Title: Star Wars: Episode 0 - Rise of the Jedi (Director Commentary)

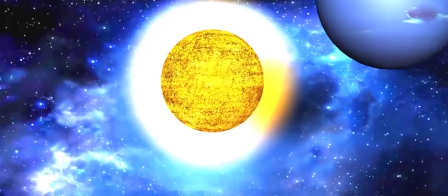0s
Hey everyone, what's up? I'm Colton Steele, and I directed the film you're about to see, Star Wars Episode 0 Rise of the Jedi.
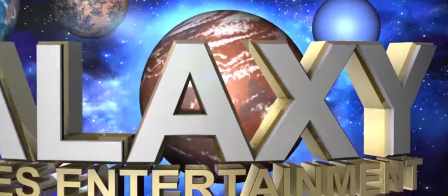8s
So, as we're looking at the opening logos here, I just all wanted to let you all know that this was my first attempt at filmmaking ever.
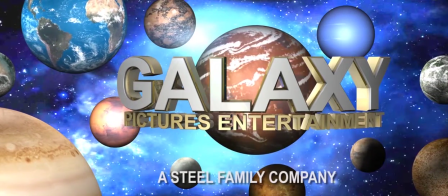17s
I filmed this about 6 years ago when I was around 13, 14 years old.
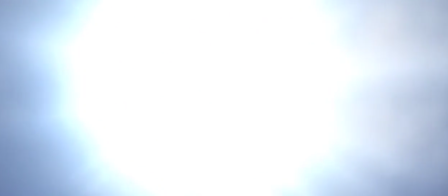22s
I pretty much knew nothing about filmmaking back then. So, this was my first attempt at filmmaking.
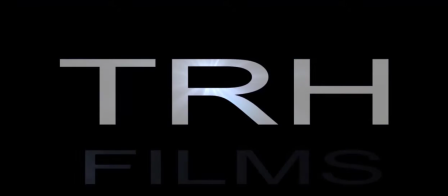30s
So, yeah, I was very grateful that my friend Tyler Hooker and my other friends from my Boy Scout trip decided to help me out in this film.
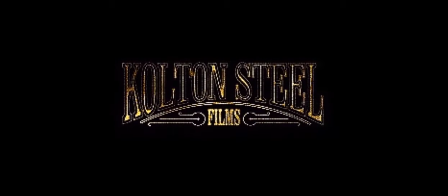40s
Also, right there you see Colton Steel Films logo. I wanted to use the iconic Lucasfilm thing right there instead of my own. And there's the iconic long time ago galaxy far far away.
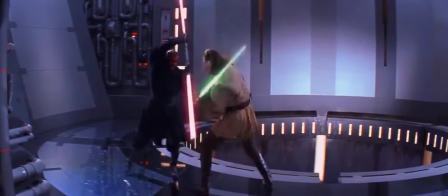54s
Now this right here, a lot of people actually had a little surprise at this.
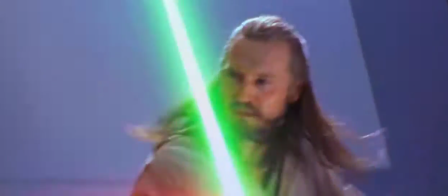58s
They had no idea I was actually going to add footage of the first episode, Star Wars Episode 1, The Phantom Menace, and my opening here.
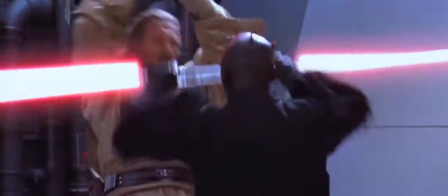67s
No one saw that coming.
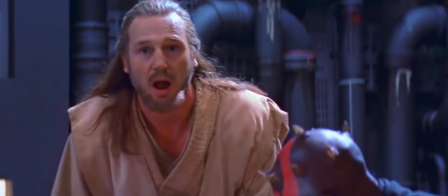72s
Now, back in the day when I decided to make this film, this was not part of the film at all, period. This is something I added in 6 years later to make the film even better.
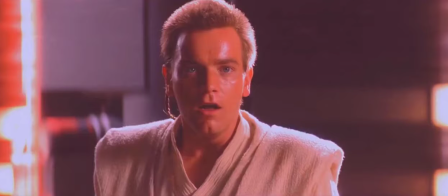84s
Because without this extra footage that I will point out now and then that I added in, the film was pretty boring and basic and really didn't make any sense.
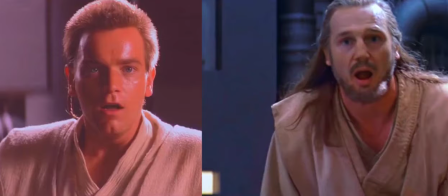93s
So I added a lot of this other stuff in to make it better and make it more interactive.
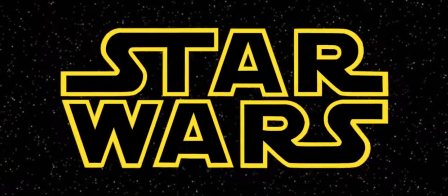100s
Well, not interactive, maybe more immersive. And there you go. They go, of course, the iconic Star Wars logo. Of course, I had it to make this look as identical to all the movies as possible.
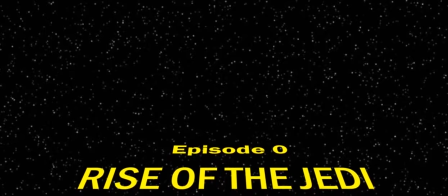114s
So I added this in about maybe a year ago when I was doing my editing.
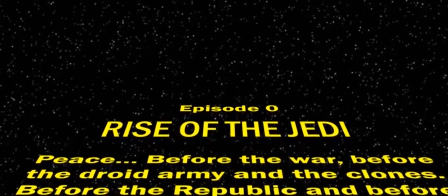121s
This is like one of the first things I actually created in Premiere Pro and After Effects was the opening titles.
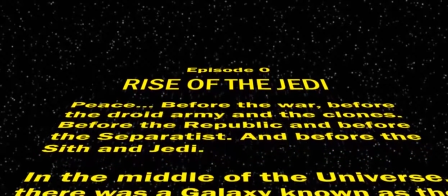128s
Again, that little typo right there, and after the period, that was a typo right there.
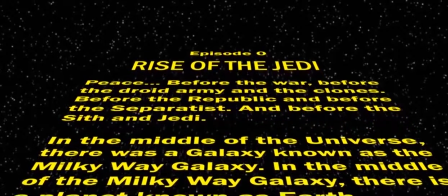136s
That was my mistake.
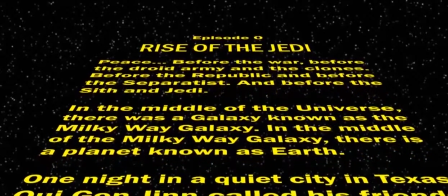137s
My sister actually pointed that out to me, and I feel really stupid that I did not notice that typo when I was rendering out my final edit.
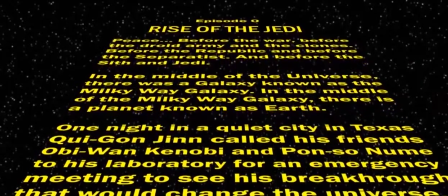146s
So I feel a little stupid about that. Anyway, of course, you see the opening titles here.
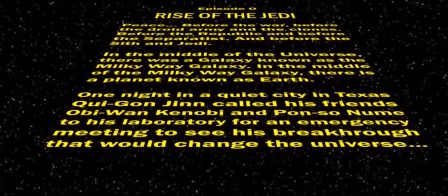151s
Uh, the iconic Star Wars music, John Williams' music is just amazing.
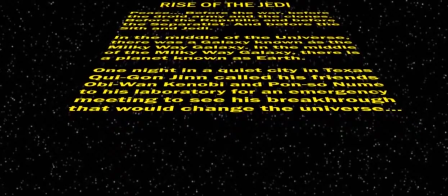158s
So I could not do a Star Wars film without having John Williams' music.
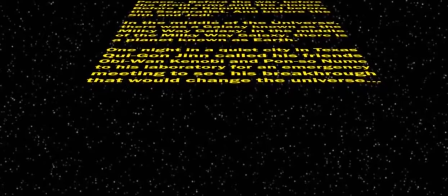163s
So even though his music does not appear much in the film, maybe like I think 3 times.
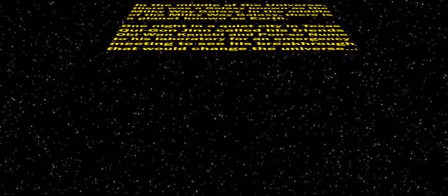170s
So I didn't want to add so much music that this film gets taken down off of YouTube around the world.
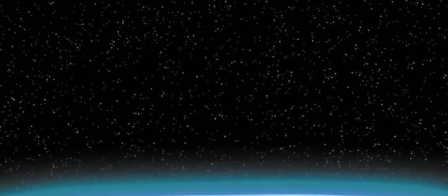178s
I wanted a lot of people to see this, so I made sure not to add as much copyright music as I could. So a lot of people have the chance to see this film. Anyway, we're coming down on my old home.
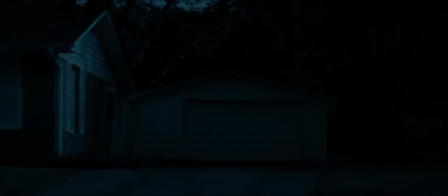192s
This is a color correction, by the way. This was not shot at night, as you could tell.
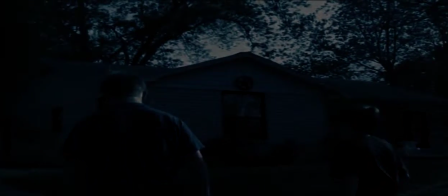196s
I think anyone could tell that.
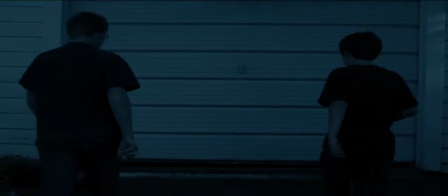202s
And the sound definitely was boosted up because you couldn't hardly hear them.
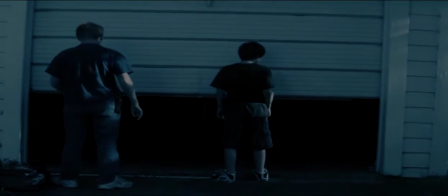211s
Colson and Caleb definitely did a good job at what I gave them to do and say.
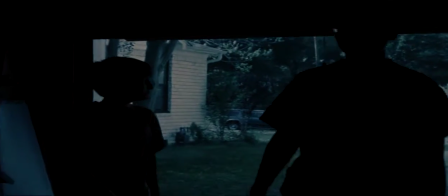218s
Uh, they definitely, I believe, for the time, owned the rules,
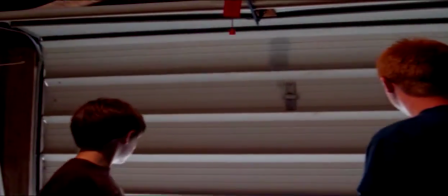224s
even though this was just really an experimental film and we were just having a blast with it.
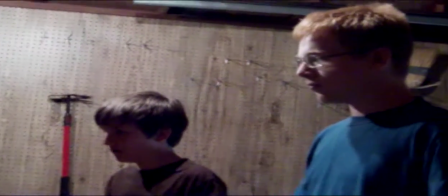231s
As you can see, the quality is looks like an unprofessional did it.
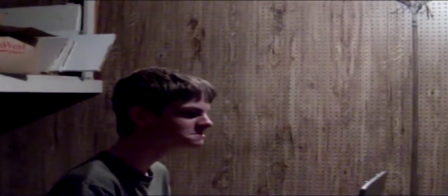236s
But again, I did the best I could to make it look as good as possible.